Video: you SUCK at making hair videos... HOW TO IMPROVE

good, YouTube? It's your boy 4. I'm back with another video. Today I'm going to be showing you guys how I record my videos. So I'm going to be showing you guys from the YouTube aspect and then the Instagram and TikTok aspect. Let's get it. So as you can see, I have 4 lights, 1 box light, 3 ring lights, 2 mini ones, 1 big one. Ring lights are important for lighting, but the best lighting is going to be overhead lighting, 100%, but you don't want to produce too much shadows. Having too many ring lights is also bad. You want to have the perfect amount. 4 lights work for me. How ironic. But some clients, like I'll get like a light skin client or a white client, and this is just too much light. Or even a black client. Sometimes, depending on a person's skin and how their skin reacts to light, it's not gonna work. Sometimes I have to turn one off for the video. Sometimes I have to even add more light. I have extra lights in my storage unit.
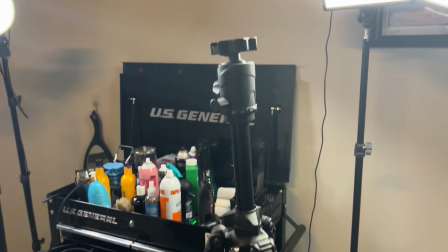But yeah, ring lights are a must. So next up, we have tripods. This one's for my camera, but as you guys know, I don't really like using my camera.
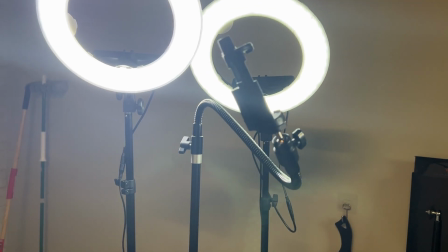These 2 are for my phones. This one has like a flexible, movable arm piece, and this one also has a swappable arm piece.
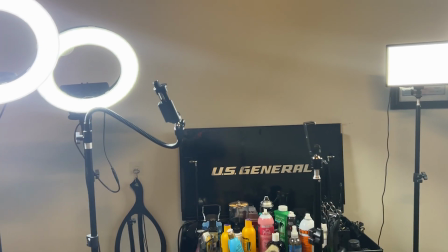I'm gonna show you guys that right now. So I'll usually only use these 2 tripods, and I'll pick which one I think would be better for the cut.
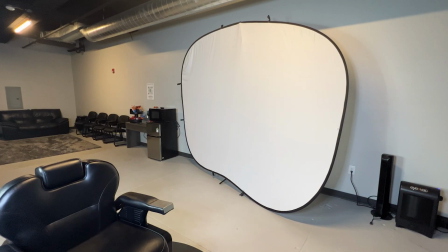And of course, I'll always have my backdrop, so I'm gonna show you guys how I actually set it up.
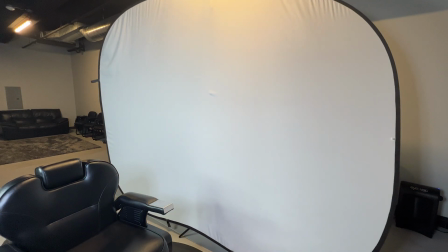I usually pull my backdrop up to right here and then adjust this arm piece in position for my client,
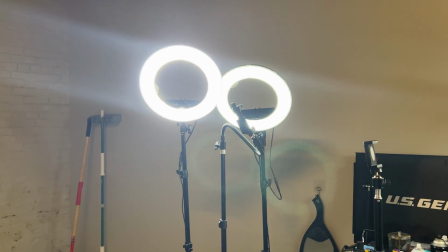depending on how tall the client is, how big his head is, how wide it is, all that. Pause.
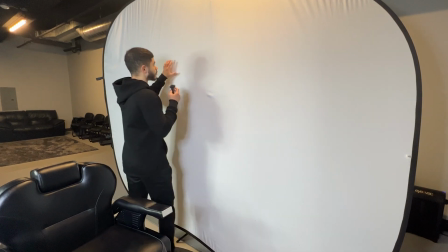So for those of you who are new, I actually had to makeshift this. I bought this piece off of B&H photo and video website.
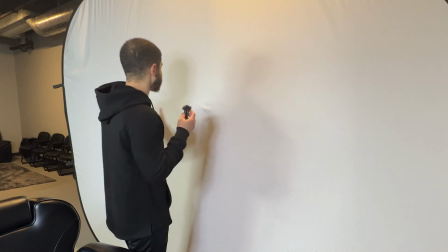I'll link it down in the description. Good backdrop, very wide. The previous one, it was just too small.
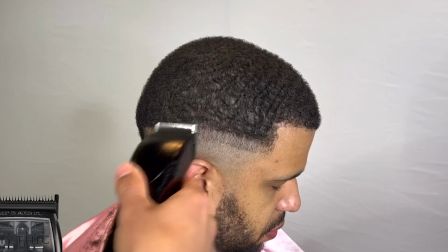I recommend having a backdrop personally, just because I think it makes a very clean background.
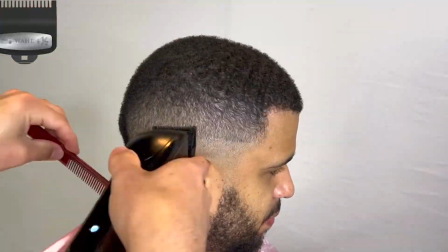It makes it look very clean and concise. I like it personally. To each his own though. I know people who are in shops who just use the natural background, and I used to do that too.
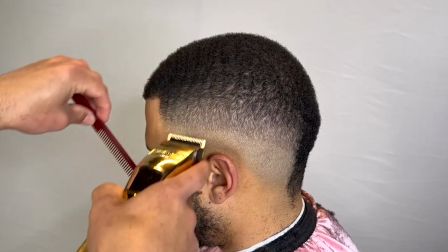Sometimes, depending on a shop's aesthetic, in my opinion, you should get a backdrop. Like depending, if it's like all over the place, a bunch of different McDonald's colors and all that, I'd get a backdrop.
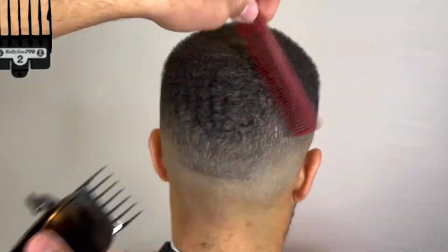But if it's a clean, nice gray shop, even like this, you don't really need one for videos.
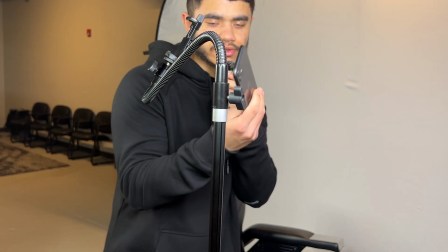This is gonna be our prop phone for today. This is my second phone that I do like business calls and stuff on. So we're gonna place it inside.
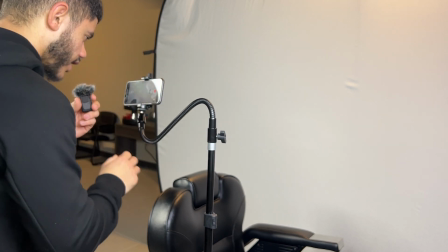So I'll adjust the height a little bit to be eye level with me. And if a client was in the chair just like this, he'd be level and there would be no background showing.
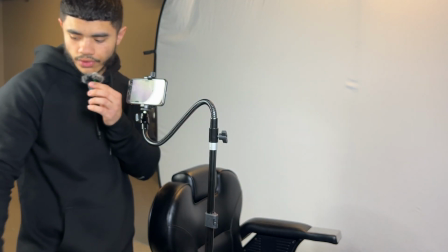I don't know if you guys can see. So this is exactly how I'll be recording my tutorials. Say I have a clipper and I'm cutting.
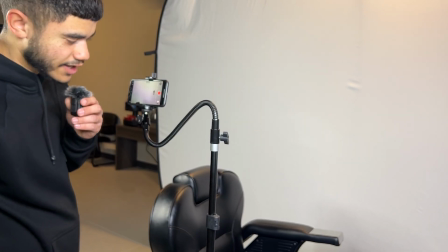I'm usually just like this. Now, I don't recommend moving the camera in different angles.
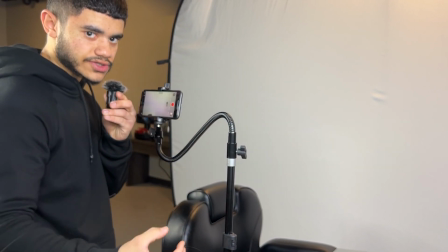You want to really have a solid angle where you're staying at and where you're constantly standing.
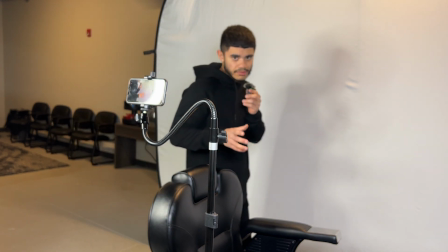For tutorials, the barber or the stylist is going to have to move around, maybe to do some detail work on this side and just for some action shots like thumbnail shots.
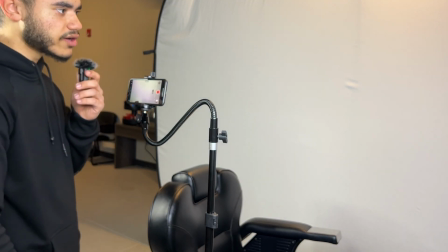But you don't want to be moving the tripod around too much. It's going to throw the video off. People are going to be confused and people want to see it from a consistent angle.
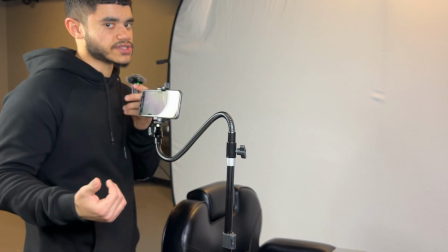At the end, you can do different angles, but I recommend just staying with one consistent angle and then just cutting a clip.
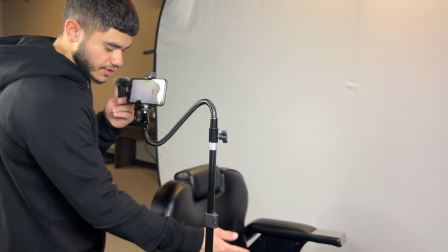You want to make sure that your barber chair is correct, because the barber chair, like right now, if I swung it all around, the client's feet would hit this tripod.
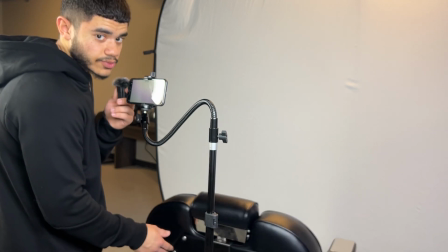So I know not to swing it around. I would just move this way. You got to finesse. You got to work with what you got.
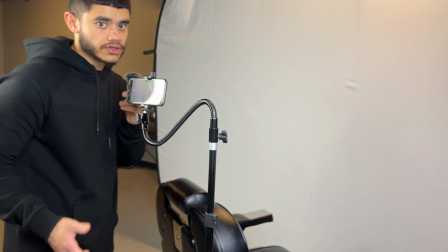You know, this is a very awkward thing to do. I'd say if you don't have balls, you can't do this.
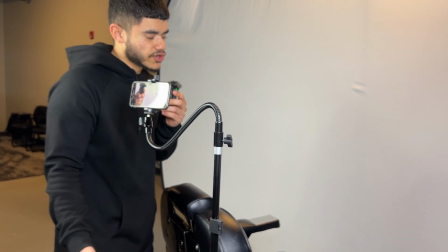Like, I'm gonna just be real. YouTube barbers have balls. You got to have balls, because it's nerve-wracking pulling out your camera like this in front of a new client and just recording them.
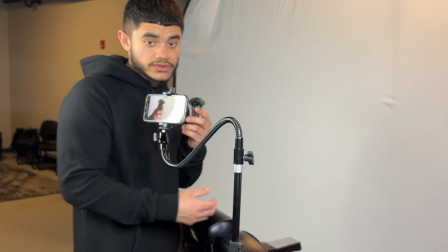It's nerve-wracking, and then you got to hit different angles. You start sweating when they huffing and puffing because you're taking too long.
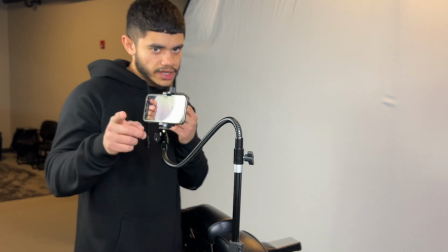It takes balls. So I definitely salute anyone who does it. Now let's talk about iPhones versus cameras. Now the reason I stopped using my camera completely, I'm gonna show some clips of my old haircuts. I used to record it with a camera, obviously. Now most barbers do use cameras. Most YouTube barbers do use cameras, and it works for them. But for me, it just wasn't my thing. One, the focus. That's an issue with me. When you're cutting, do you really want to be checking to see if your camera's in focus or not? Even with autofocus on, it still can be completely out of focus, and I hated that. I remember I used to record bangers. I'm talking about bangers, and I couldn't post it because the entire haircut was out of focus.